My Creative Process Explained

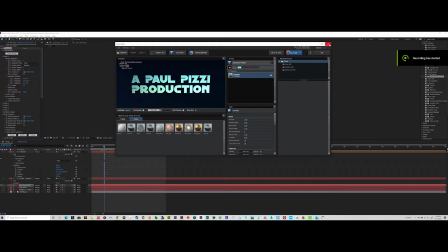22s
Okay,
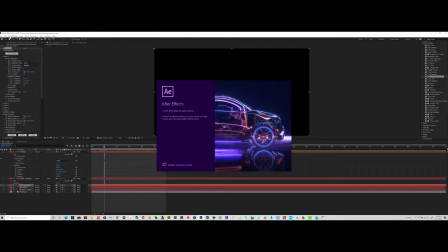26s
okay. This is Adobe After Effects. This is Adobe Special Effects video software. Unlike Premiere, which is video editing, this is more special effects. So here, what do we do here?
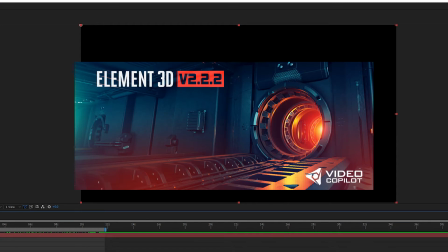40s
I used a plugin called Elements, in which you can go in and you can create
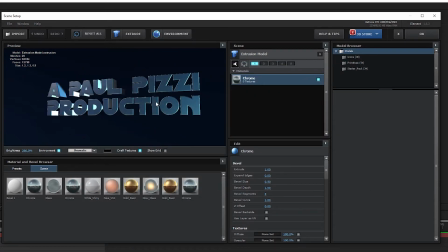47s
a 3D image or bring in a 3D model. You can import a 3D model that you made in some other 3D modeling package.
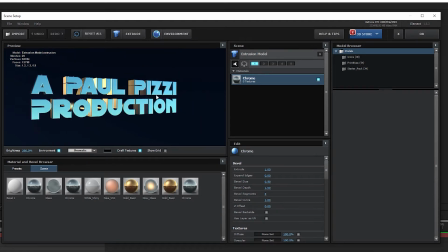55s
And you can see I used my name and I extruded it, which means I gave it thickness.
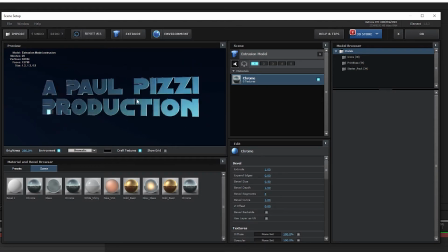61s
And I chose some presets. I made it a chrome, and I used the background I used for my production. I used that background to make it look like it's in the actual video that I'm using.
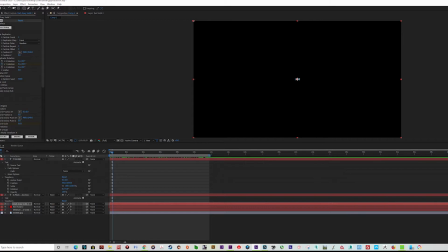77s
So I created Paul Peasy Production, and when I bring it in here, I added rotation to it by keyframing it so it rotates, and I added scale so it comes towards you.
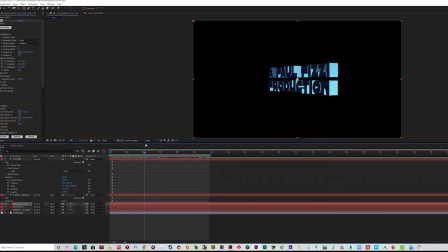91s
So it's spinning and coming towards you, and you can see it has the blue from within Elements. It still retains all those colors. Okay, and then I added a background
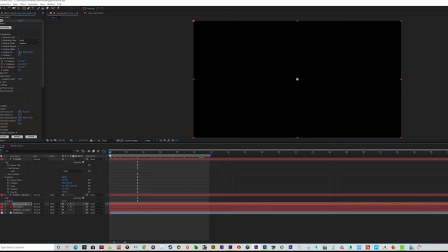112s
like this. And this is a plugin called Lens Effects or Lens Flare Effects,
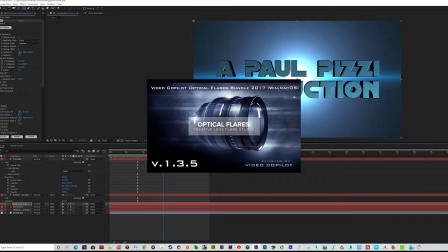120s
and I created this lens flare, and the lens flare gets brighter and darker.
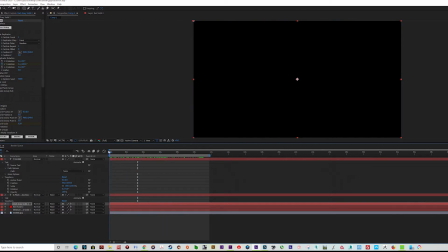126s
I keyframe the brightness and darkness and the size of the lens flare, so it looks kind of like a pulsar going off behind the words. So I got that, and then I decided to add this.
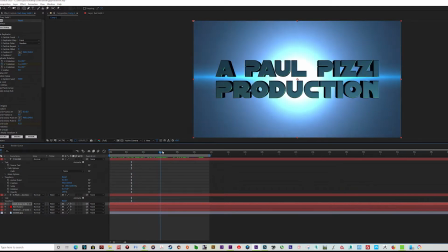142s
It's a background, so when the lens flare goes away, we got this pretty background.
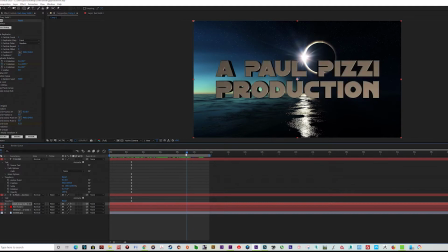149s
And you can see I changed the colors. I keyframed the colors and the brightness of the words to go with the brightness of the pulsar, and then the background I had to change colors to match the background, and then it fades off.
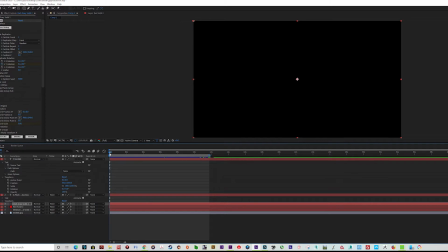166s
And then I added another lens flare where the flare was on the planet,
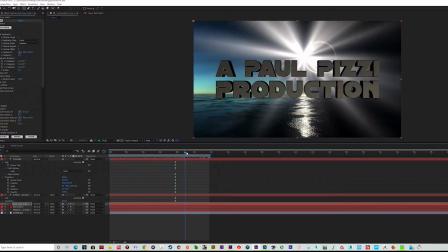175s
so that becomes brighter and gets darker and changes size.
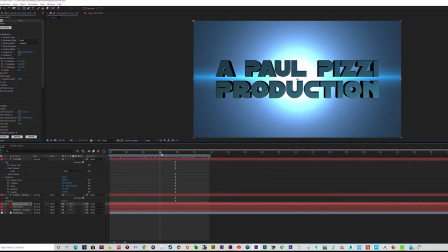180s
So what we have the spinning words, we have a blue pulsar, and then the flare from the
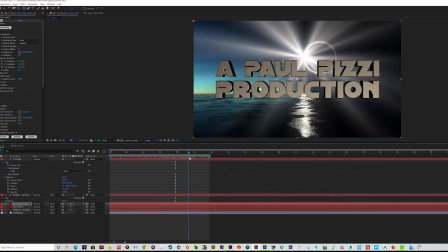188s
eclipse gets brighter and then less bright, and the words change colors to match the flare from the planet.
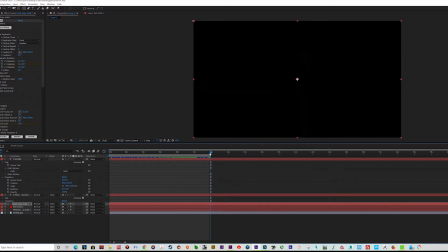199s
So that's what I did in After Effects.
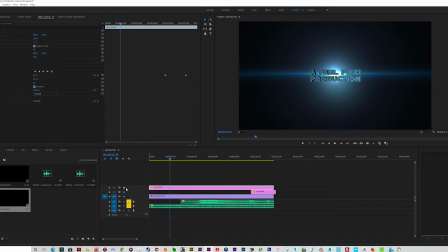203s
Okay, so I did my thing in After Effects, and I brought my my animation into Adobe Premiere, which is more like the video editing,
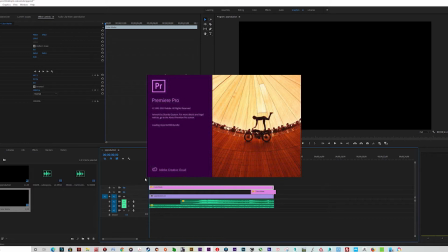219s
where you can like add audio tracks and kind of splice the video clips together after you've created them in After Effects or whatever.
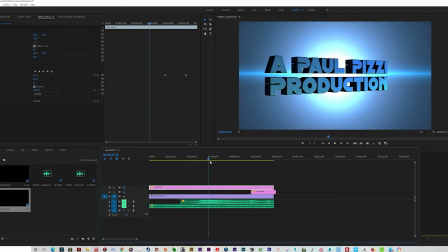227s
So I bring it into Premiere, and that's what I got. I got my animation,
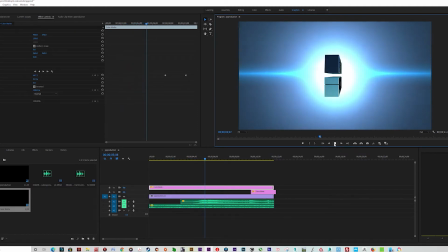234s
words, pulsar, and then it changes into the picture of the eclipse and then fades out.
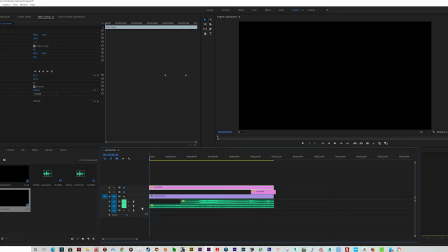242s
So I got that, and then what I did was I added some sound, some audio.
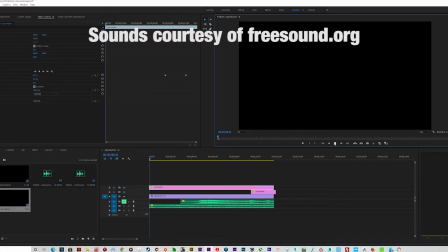250s
So what we get is this.
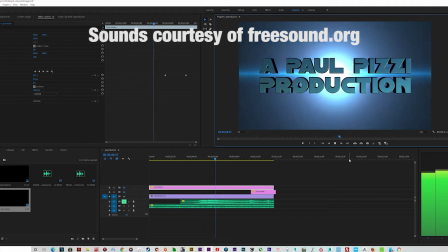253s
It's like an angelic sound that I thought matched well with the final image of the eclipse.
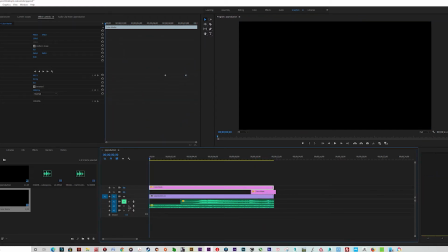263s
So now that we had that sound, I decided to add this.